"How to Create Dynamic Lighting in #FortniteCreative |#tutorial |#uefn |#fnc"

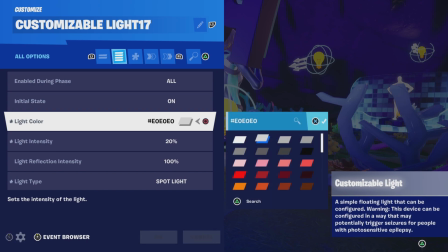220s
so for the settings here they're slightly the same the light color is of course the same but you can adjust that to anything you want like for example
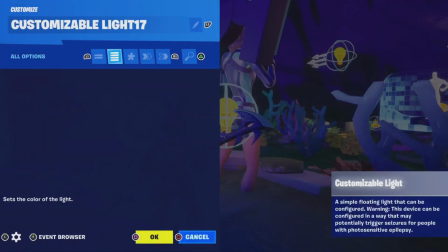227s
if you want it to be like a pink backlight you can create some really cool effects let's just take a look through a few of
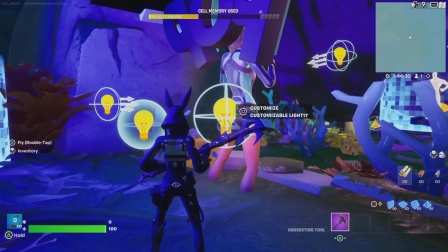233s
these like purple is always a favorite right let's do a brighter like a purple pink
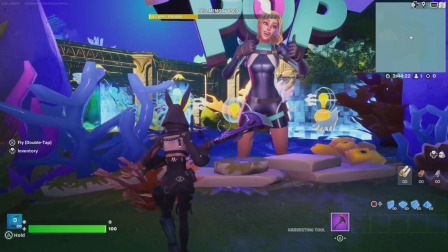241s
right so you can go ahead and you see how that really changes the difference there and you can see that reflection
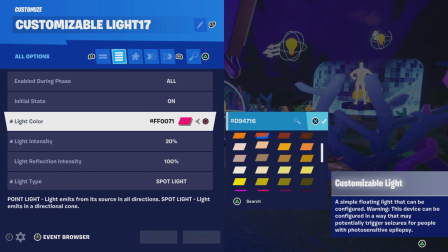247s
um off of the back there really cool so let's go back to there we go and
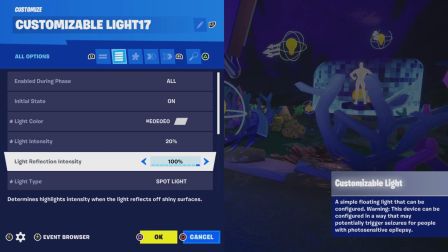252s
take a look here at the settings so the light intensity is at 20 light reflections 100 so you can see it's matching the
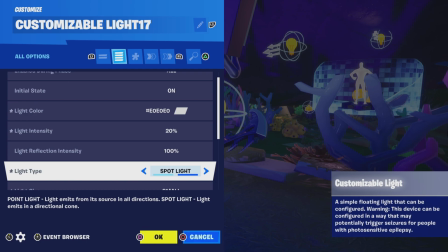260s
key light you see that's really cool there but you can adjust that depending on your scene and your needs again
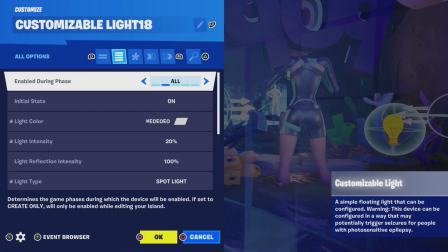270s
everything the same and this light is the same as well no different it's just placement of the lights
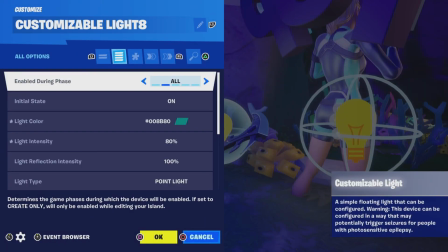276s
and you get to go now let's take a look at the fill light back here the fill light is a light color blue and
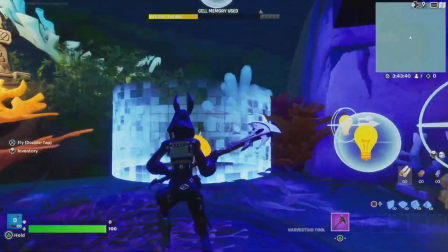284s
this again is personal taste since we're supposed to be under the ocean I
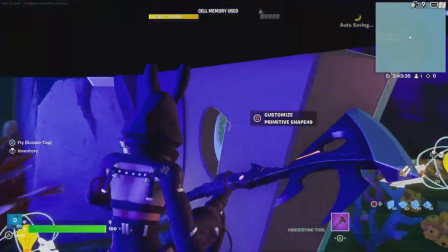289s
decided to go ahead and fill it with blue and it definitely adds to the scenery when you're
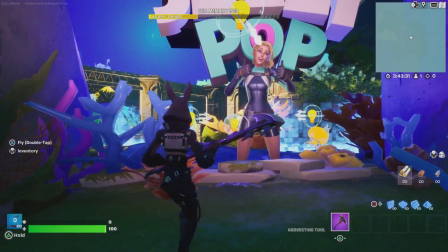293s
looking in the back it's very subtle and
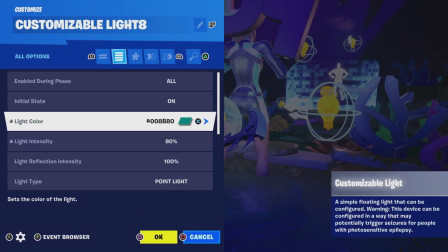298s
it works alright so we're at light intensity for the fill light in the back
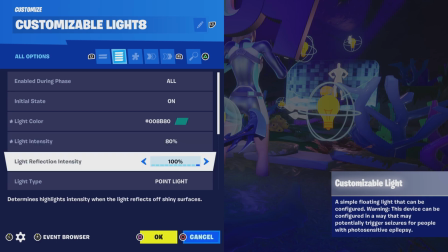303s
80 percent the light reflections 100 percent again this
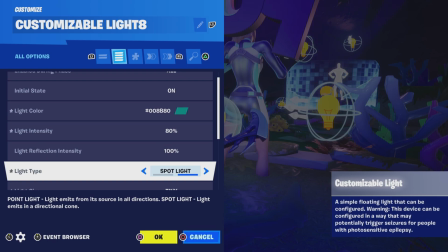309s
is a point light not a spotlight and the reason why this is a point light is because
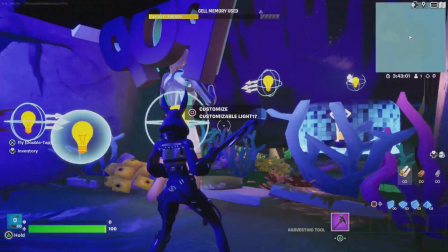315s
you want the light to basically bounce off the walls so you can see how this
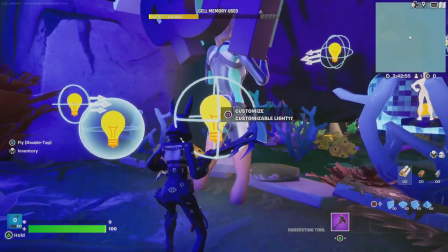320s
blue bounces off the walls but the white back lights concentrates on
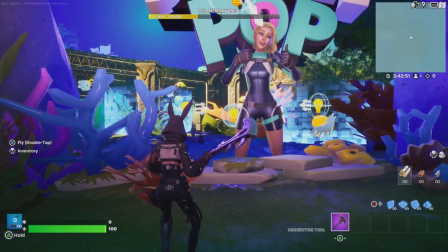327s
the subject.
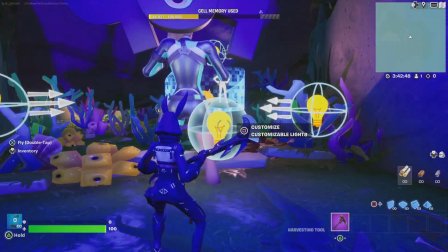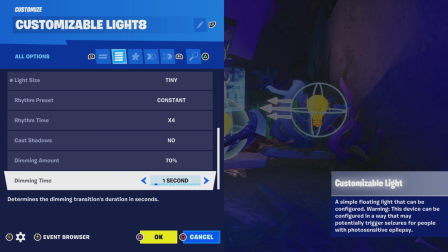333s
The light size is tiny, constant, and so on. So you can see how that makes a big difference.
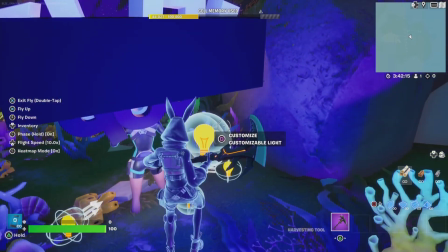341s
Now to fill it out even more, I have another fill light back here that basically lights the logo from behind.
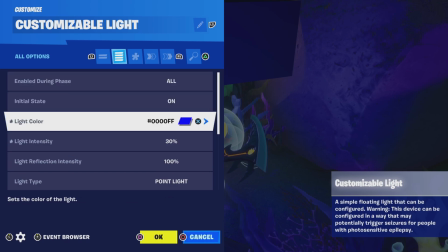349s
And this is a darker blue.
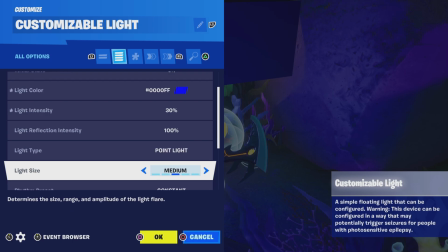352s
The intensity is at 30% and this is a point light as well with a light size of medium so this
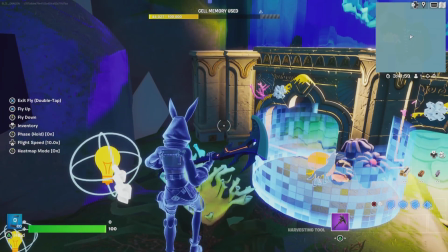358s
one if you were to let's say set it to spotlight it's going to not bounce and you're gonna see it's just going to not
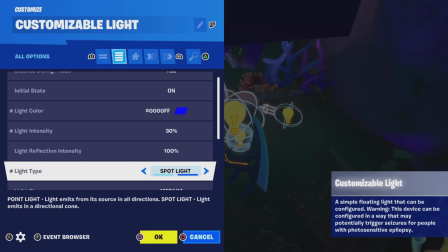366s
highlight the background as it should all
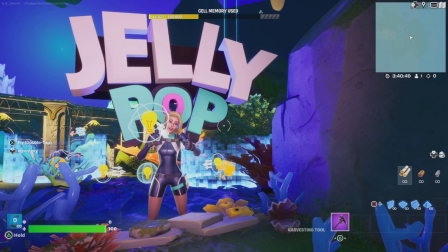374s
right so that's just a really quick tutorial on how to do a five-piece light setup to light your scene
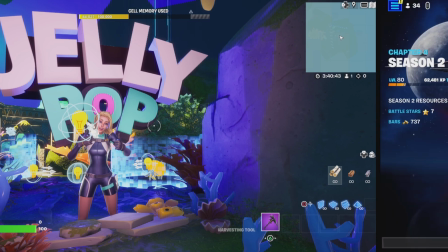379s
specifically for lighting your subject all right you guys that's gonna do it for this tutorial.
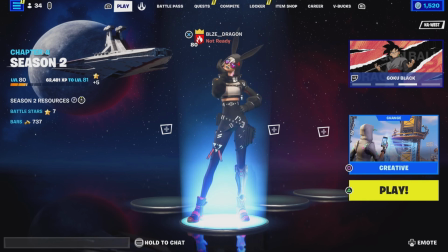386s
Like I said, it's going to be super, super quick. I do hope you got some insight on how to best light your scene when it comes to creating a game in Fortnite Creative 1.0. And don't forget, you can also take these techniques into 2.0 as well.
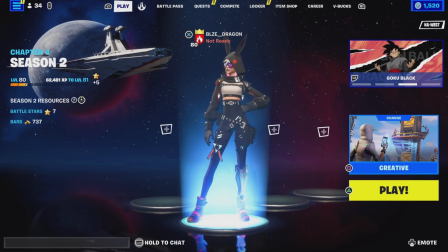401s
Can't wait to show you a tutorial on that one. It's going to be really awesome. If this tutorial helped you, please be sure to drop a comment, drop a like. It really helps and I really appreciate it. and it makes me know that you guys want to see more. Alright you guys, that's going to do it for this tutorial. Thanks for joining up and I'll see you in the next one. Bye!